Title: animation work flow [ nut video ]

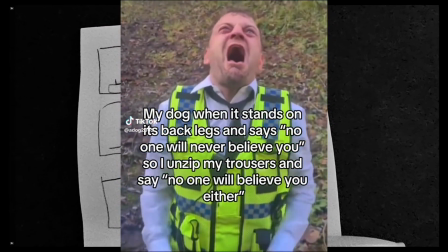So before this video starts, I just want to preface this is not a tutorial. This is pretty much just my own workflow on how I create an animation.
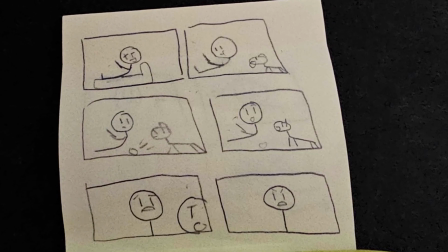Usually I start off with a storyboard. Storyboard doesn't have to look good. It can be written with dog shit as long as it looks fine to you and you can understand it.
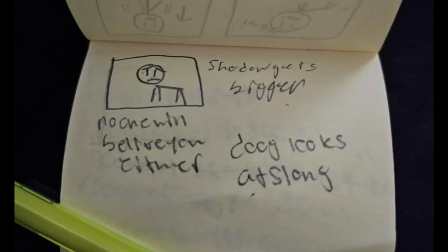You can see that bottom left. It's supposed to be a dog, not a dog. Looks very...
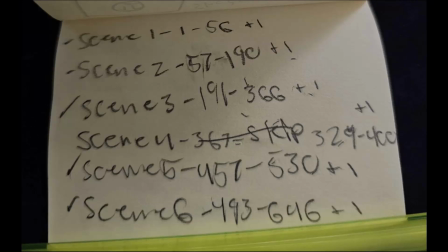I'm not good at drawing. I much prefer animation. Here is the thumbnail.
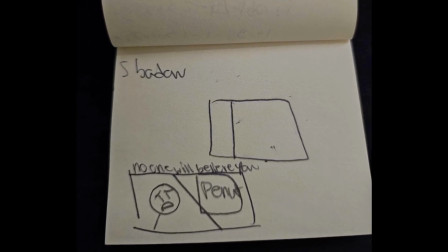I usually have it just a very simple... Just a simple jot down on a post-it note of what the thumbnail idea is going to be.
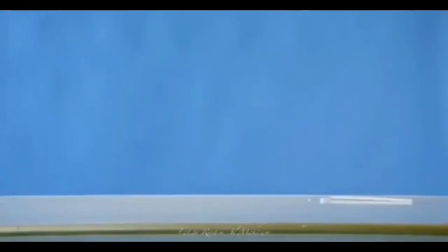After that, I go and get my audio. That's me cooking it up in the lab. And then I go and get my visual reference, which is just me with a phone, just recording myself.
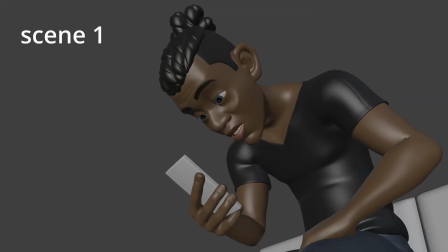It's not very difficult to get reference animation. I had already animated 2 scenes beforehand. This is the first scene. I'll show you the second scene. The first scene, the reason why it looks like this is because it is rendered in Workbench,
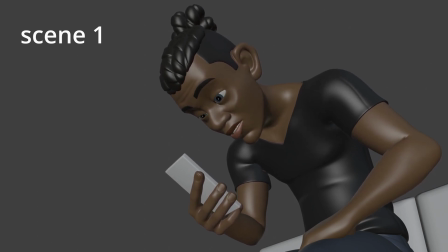which is specifically to take out all the lighting, all the fluff, and only give you the animation itself, so that way you can figure out whether your animation looks good. Here is the second scene.
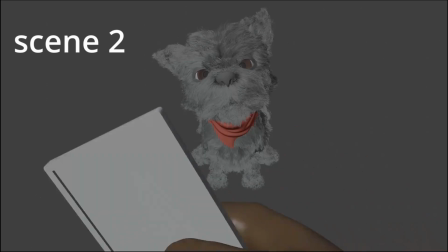Dog looks fine, looks good.
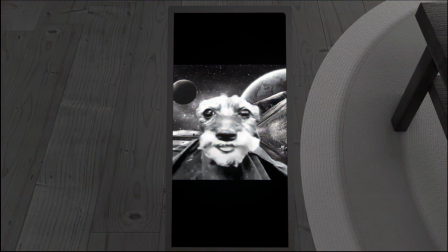And this is one of the true engines, the render engines that Blender has, which is called Eevee. Now Eevee is nice. I like to work with Eevee a lot. Problem is, dog does not look nice.
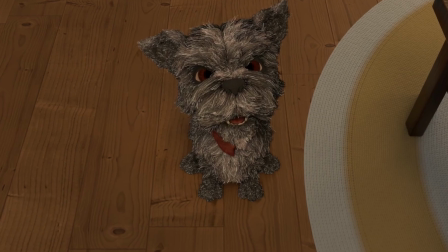That dog looks like dog shit. Actual dog shit. Reason for that is I think Eevee just doesn't like to render out this specific dog.
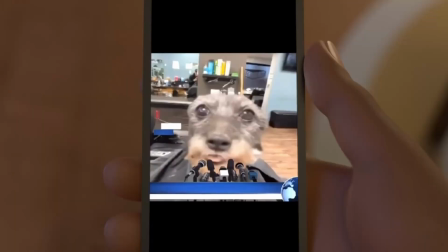I know it can render out fur, but it just doesn't like this dog for some reason. So I decided, okay, well, I'm gonna go into cycles.
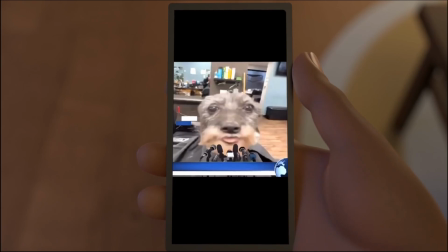I go off into cycles, and what do I get? A nice looking dog. Reason for that is because cycles uses a lot more lighting and it uses a lot more just fucking nodes and pads or whatever.
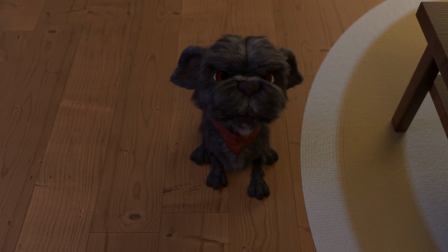I don't know the technical version, but it just looks better. That's all you gotta know. It just looks better. Problem with it, took 2 hours to render that scene. So I kind of had to do a lot of rendering at night, and the nights have been hot, so I've been pretty hot in my room.
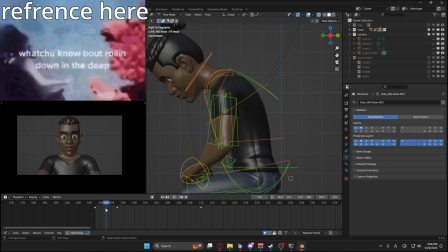After this, I go off and block it out.
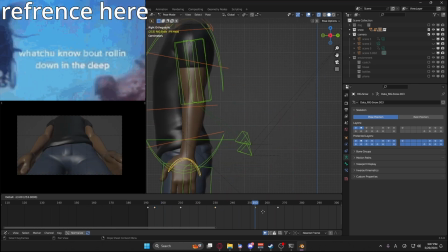I like to do thumbnails, which is pretty much just starting frame 0 at a sitting position to frame 100 at a standing position like this.
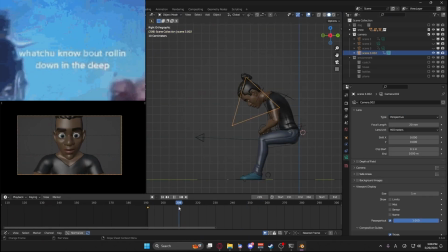And then the in-betweens, I usually just, go in between, polish it up, what comes in the middle of standing.
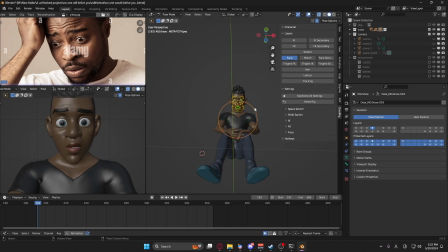So after that, I move on to the face. And I just pretty much copy that reference onto this face,
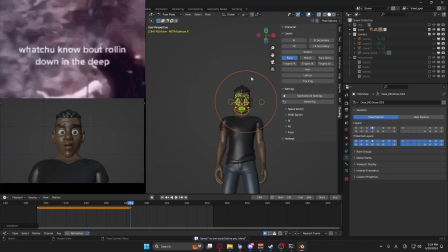and that's going to be the starting face, and it's going to blend into, the little bit more, the talking face.
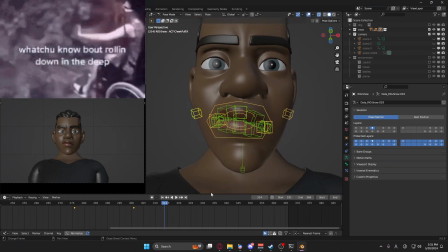And with talking, what I like to do is just copy my own face onto the reference, onto the character, excuse me.
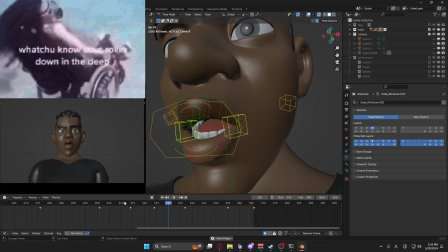So my own face onto the character. And what I do is I move the jaw up and down,
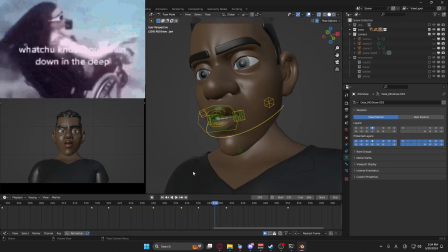matching my face, and then I move the lips sideways and I guess closed to my face, and then I move the lips up and down.
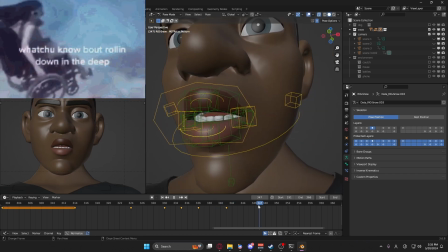Then I go off onto the eyes.
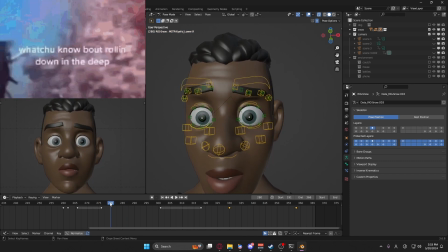The eyes, I like to think of the eyebrows as a part of the eyelids, so that way it just looks a little bit more exaggerated.
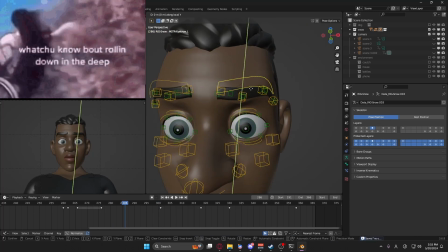It gives you a little bit more feel. And that's pretty much how your eyebrows are in real life.
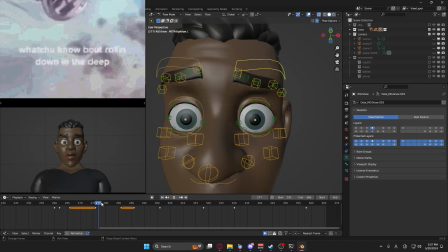That's just the way I like to think about eyebrows. Just like they're a part of your eyelids.
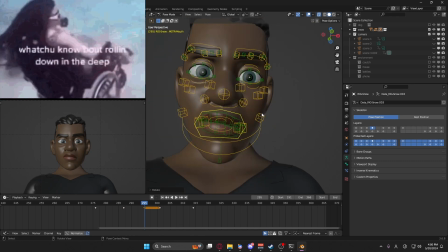After that, I just kind of polish it up and just kind of go back and forth on moving little things and hairs and all that shit.
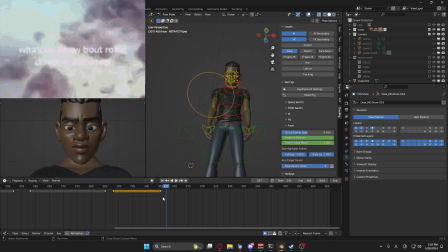Then I go off and get the eye movements, the eye darts, and the way I like to think of the eye darts is just pretty much triangles, triangle path.
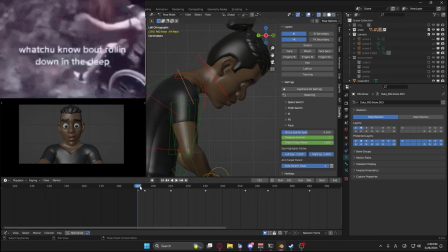I come back to the mouth, because it needs a little bit more work. I come back to the body because I feel like it feels too stiff for me.
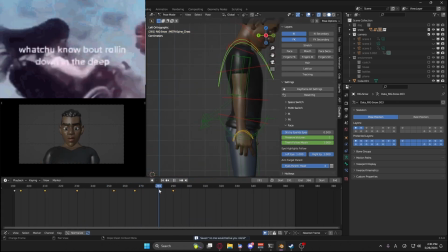So I decided, okay, I just need to move the shoulders a little bit.
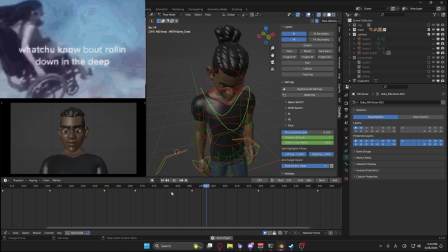And I decide to start animating the shoulders, and it looks a little bit more alive because that is kind of how you talk when you talk, I guess.
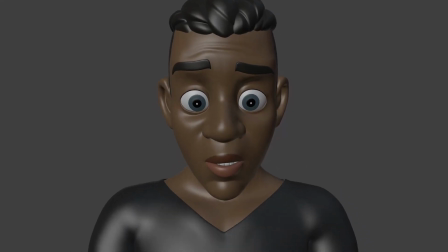Pretty good to get more expression out of it. As you can see here, that guy looks a lot more serious with shoulders moving than with stiff shoulders.
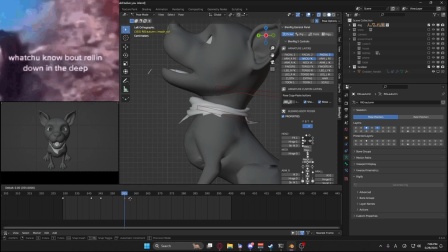I go on to the dog. Dog is the same thing as a human. I just want to block out the body, go to the face.
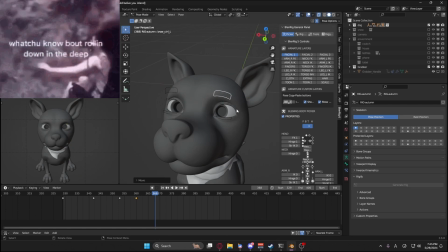I want to start with the eyebrows here just to get like a tone of how I want,
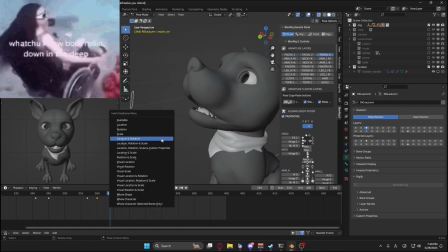just to get a tone, just to get a feel when I start moving the mouth and seeing the mouth in motion.
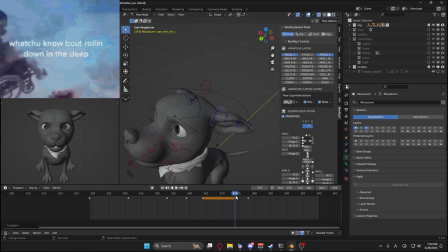The ears, I like the ears a lot because they are also an extension to the eyebrows.
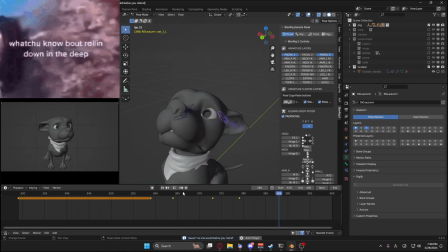Like the eyebrows are an extension to the eyelids, and the ears are an extension to the eyebrows.
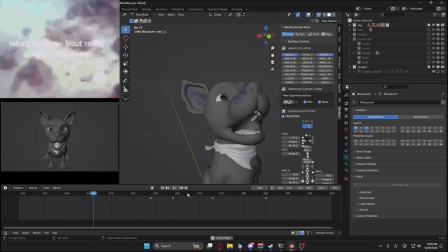That's the way I thought of it when I was animating the dog, and when I was looking up reference for dogs. I found that funny reference of the dog looking worried. I thought that was funny.
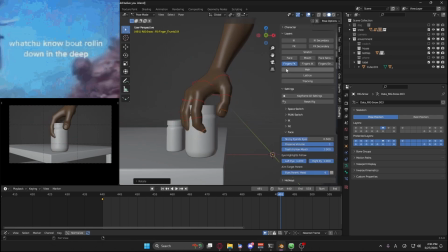So that was the animation that I had there. Next up, I move on to the hands. Not very difficult.
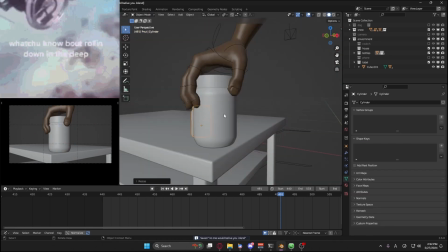I'm not trying to do anything special here.
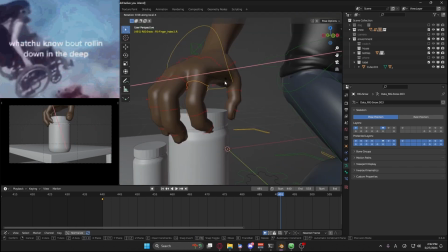I'm trying to do like anything special, just trying to make it look natural, I guess you could say, because the tone of the video is supposed to be super serious.
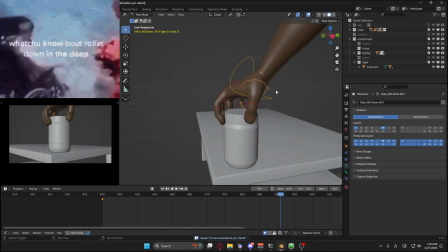That's the way I'm thinking about it, a little bit more serious, for a joke of a peanut butter and a dog, the combination of the two.
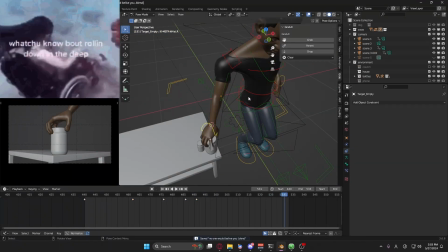So the add-on that I used for this peanut butter scene was Grab It, and Grab It just helps you grab things with your character.
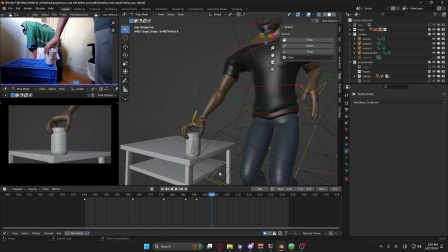It's pretty easy to use.
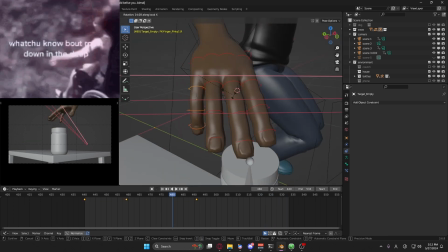Like once you just, I don't know, do like a practice animation with grab it, you kind of understand how it works for the future animations that you want to do.
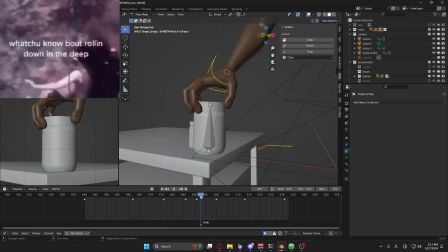That's usually how I like to test out add-ons. I just like create a simple block and then use the animation with that block.
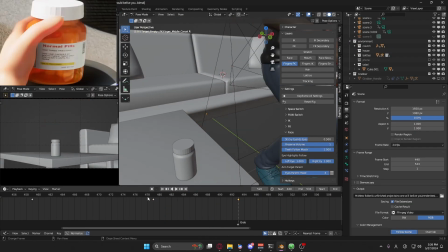I modeled the schizo pills off of the dream video because I thought those were so funny, the fucking normal pills.
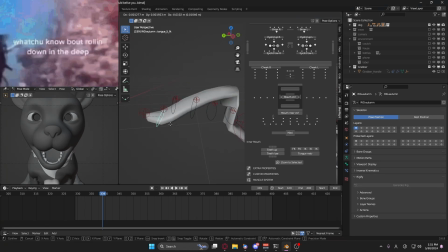So here I have the tongue. Now the problem with the tongue is that it doesn't look good when I move it around.
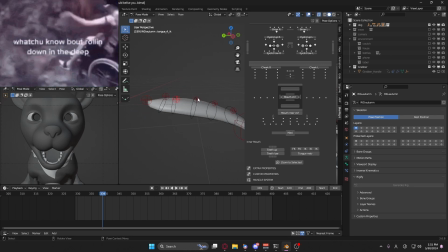I think it's just the way the weight maps are put in, but I was trying to figure it out.
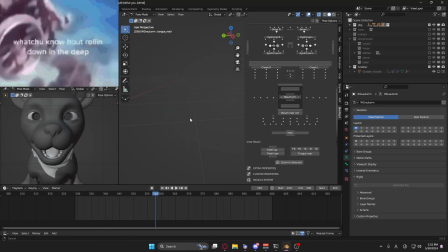I just couldn't, so I was kind of fucked with the tongue. So I just decided, okay, I'll only move the entirety of the tongue and not pieces of the tongue.
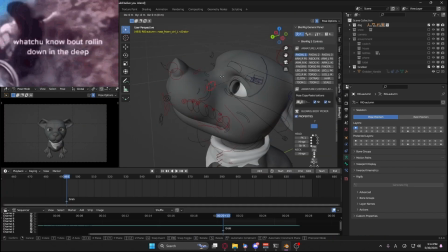And here I have the next scene. I'm doing the same thing as I did with the other scene, except this scene is a little bit more quicker because I'm not doing a lot in this scene.
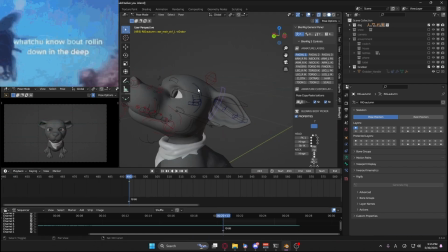I'm literally only going frame 100 to frame, 200, and not a lot in between.
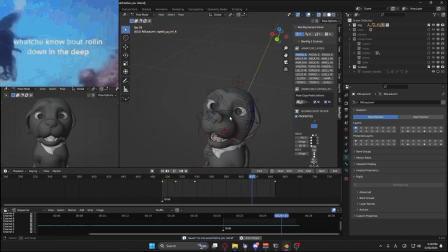So this scene didn't take as much time. As far as the render goes, it did take a lot of time.
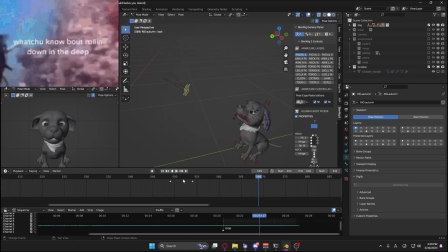Again, I'm just doing body, face, ears, mouth, all that stuff, all that junk.
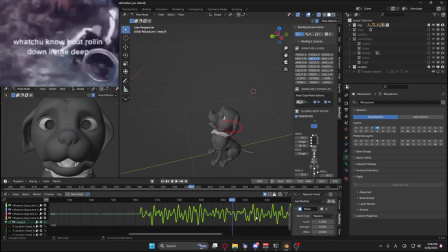I added a noise modifier to the head,
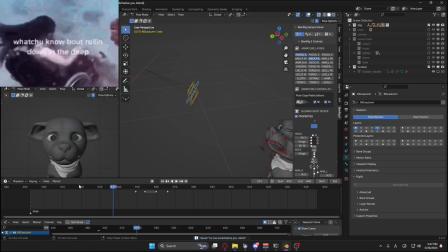which pretty much just made the head shake a fuck ton, because I was not animating the head shaking every 2 frames.
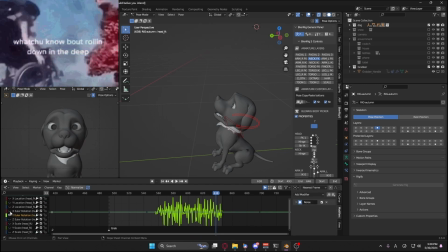I'm not going to do that shit. I did the same thing with the eyes after I added, the eye dart path movement,
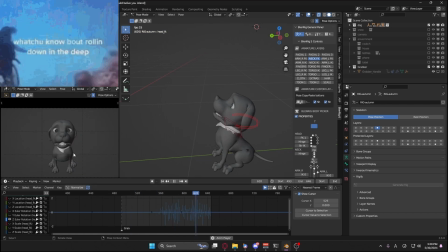just so I could just get a little bit more extra, just terrified feeling of the dog that it was about to be touched.
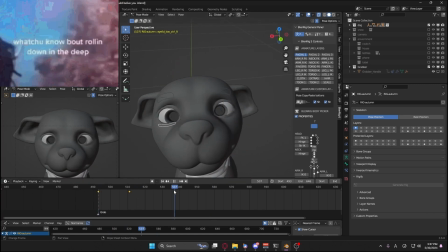The mouth movement I enjoyed from this dog. I thought it was pretty cool the way the lips also moved with the jaw.
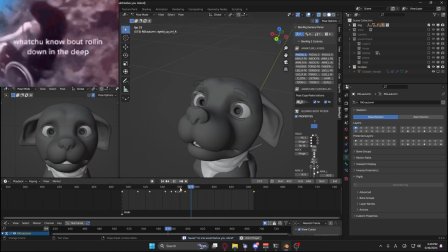I thought that was very interesting. I added the iris expanding and de-expanding just to make the dog look more terrified.
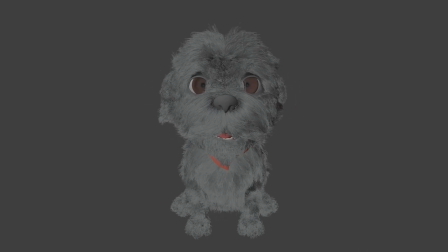Continued on, and here's the final animation for it. I think it looks pretty good. And here we have the house and how I modeled it.
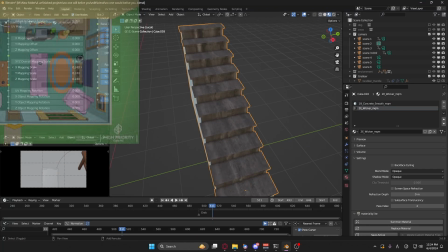I like to have the reference of houses in the way of the Family Guy house.
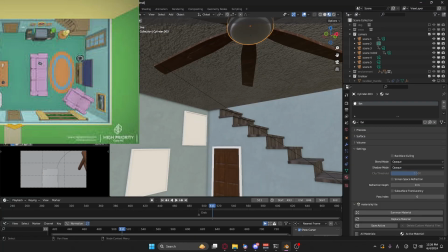It may not look like it, it definitely doesn't.
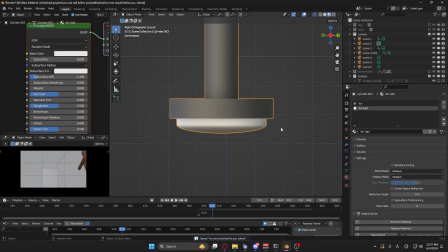I just like to do that just because it's a pretty good stepping stool of how to make a house, the inside of a house I should say.
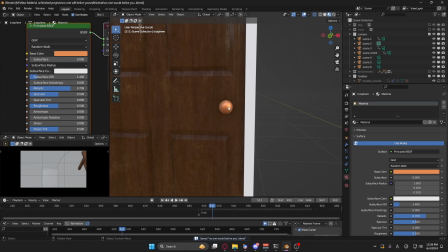Right now I'm just adding colors to everything. Colors aren't too difficult. I don't like this part of the project is usually adding colors.
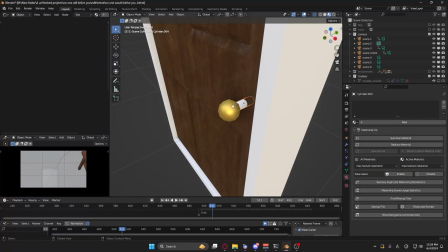Colors I don't enjoy as much as animating, just because I feel like it just takes too long.
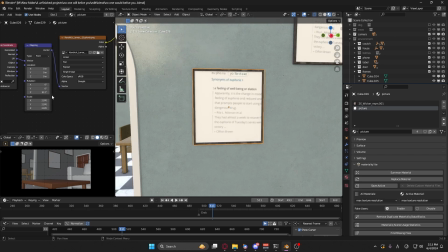Maybe I'm wrong, maybe I'm right. It doesn't take too long. I just find it boring. So I also have the picture frames.
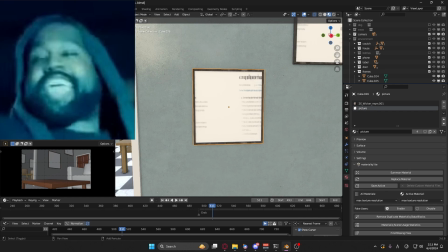The picture frames, I had a Kanye, and then I also had Kendrick Lamar's Euphoria cover.
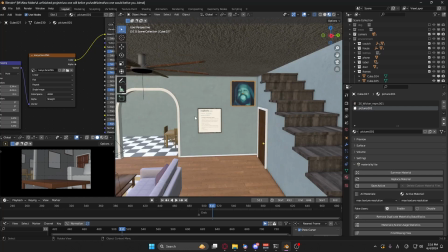That Kanye picture is from his that concert with beautiful butt naked big titty women.
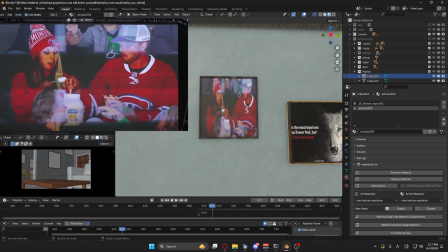And then I also have like 2 people holding a jug of mayo. Other people are asking for it, for some mayo.
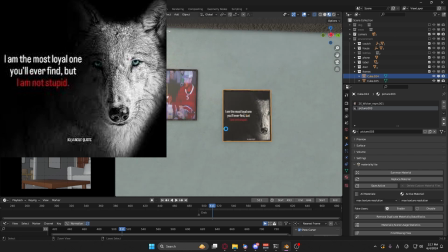I thought that picture was weird, so I was like, fuck it, I'm gonna add that. You don't see it in the background, but you could see it here, which is something I enjoy.
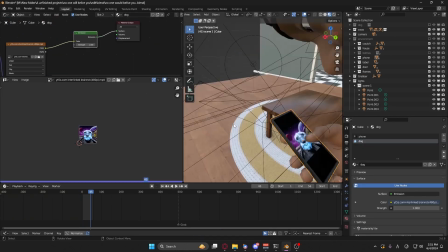Here I just added the dog onto the phone, and I wanted to make the dog shine onto the character's face,
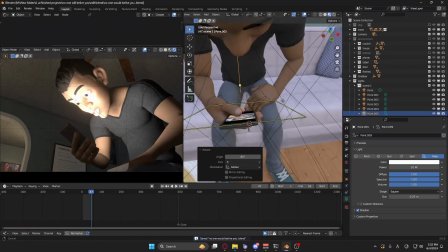but it wasn't working right, so I decided, okay, well, I'll just add a lamp to it instead. And it looks good.
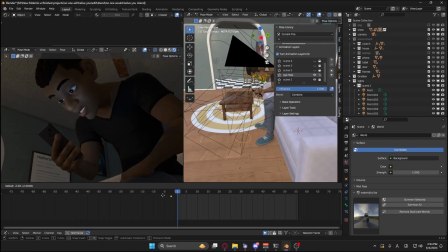It looks good the way I see it. I just made it blue. I fixed up the eyes because it didn't look like it was looking at the phone itself.
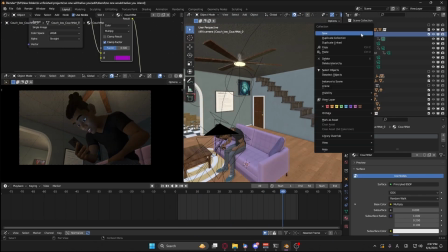It was looking somewhere else, I don't know where. I added a few lights in the background just so I can get a feel of how I wanted the lighting setup to be.
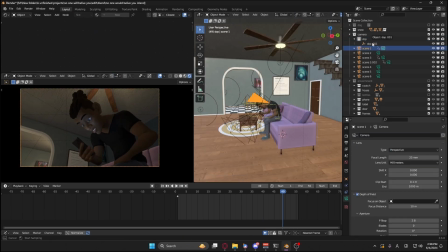I'm doing this in Eevee.